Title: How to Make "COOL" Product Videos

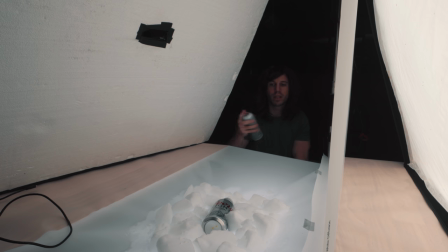(4:07)
Again, I'll put the link to everything I'm using in the description below. So we're gonna use this just to get a little bit more haze, and it's just gonna act more like you're in a snow environment.
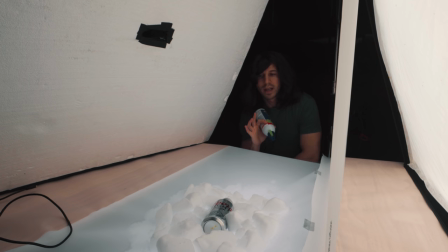(4:22)
Our bottle's all set up. It's gonna be super easy to do. To create this effect of it freezing, all you have to do is take some of your computer duster spray, what you use to clean out your keyboards,
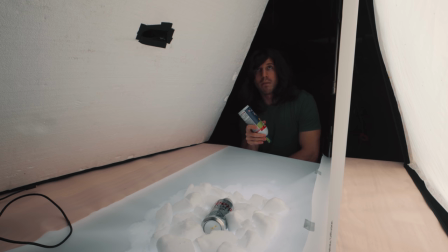(4:34)
flip it upside down, and just spray close onto the bottle. I recommend shooting in slow motion just so you can get the growing effect. If not, you can shoot the other way and let it burn off or dry off. So I'm shooting at 120 frames right now, and then I'm just gonna spray it like this.
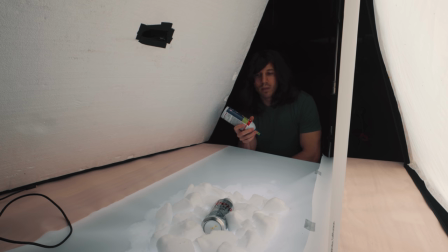(4:52)
Do not point this at yourself, do not inhale it. It's poisonous, so don't do that. But what I'm gonna do is just come across here, do a good, nice streak, and then we're good to go.
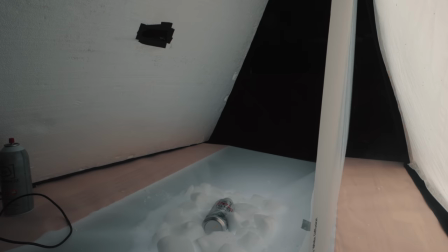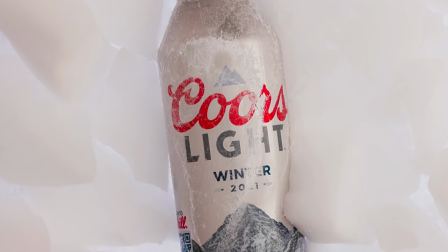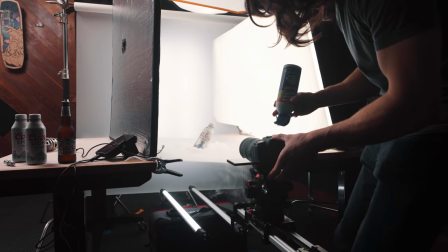Now that I've gotten all my shots, I'm gonna dive into the editing process.
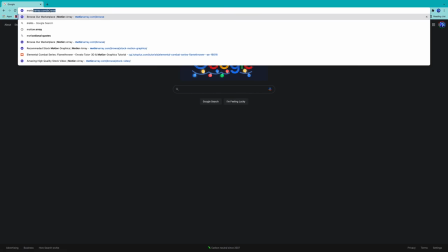(5:20)
And to really put a cherry on the top of these shots, I'm gonna go to motionarray.com and I'm gonna download their snow effects templates.
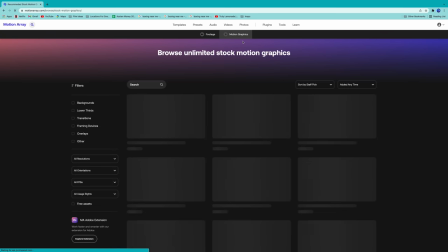(5:28)
Motion Array is one of my favorite sites to get a bunch of different templates,
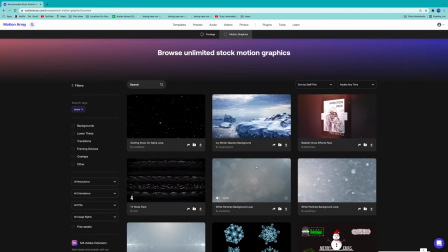(5:31)
from title templates to logo designs to graphic designs to pretty much anything that you're gonna wanna do to create or add any flair to your videos.
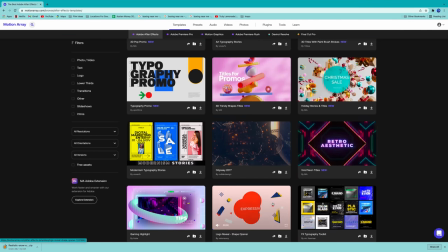(5:40)
And you guys know me, I barely ever sponsor products. Motion Array is one of my favorite things, and I've been using it long before I was ever one of their sponsors. So go check it out. You can check out all their cool templates and also get awesome pricing in my bio link below. Check out Motion Array. I hope that you guys enjoyed this cool technique that I came up with. It's a lot of fun. It's super simple. Again, you don't have to be as complex as I did with this. I just wanted to add a little bit of pizzazz, but you can make that melting or freezing technique happen anywhere with pretty much anything, as you could see that I did it on glass, aluminum, and that all worked. It's a lot of fun. If you guys want to learn more details and really how to up level your product videos, then check out my product video course so you can be making money from home like me, creating content just like this. And I dive into so much more. The link to my product video course is in the bio below, so go check it out. Please comment, share, and like. Please comment, like, share, and subscribe. And until next time.
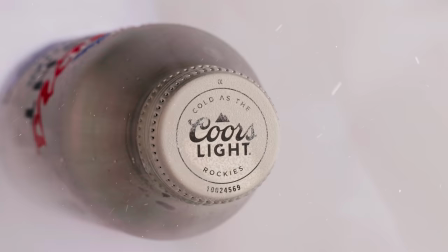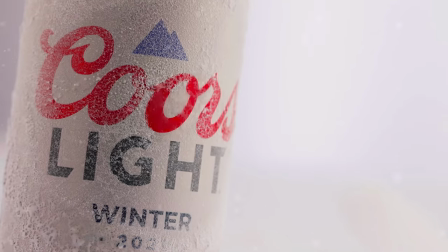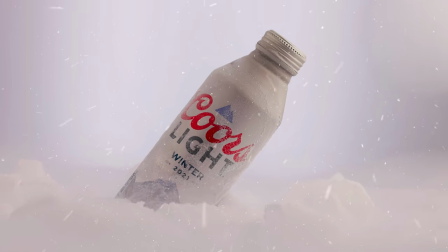Now that I've gotten all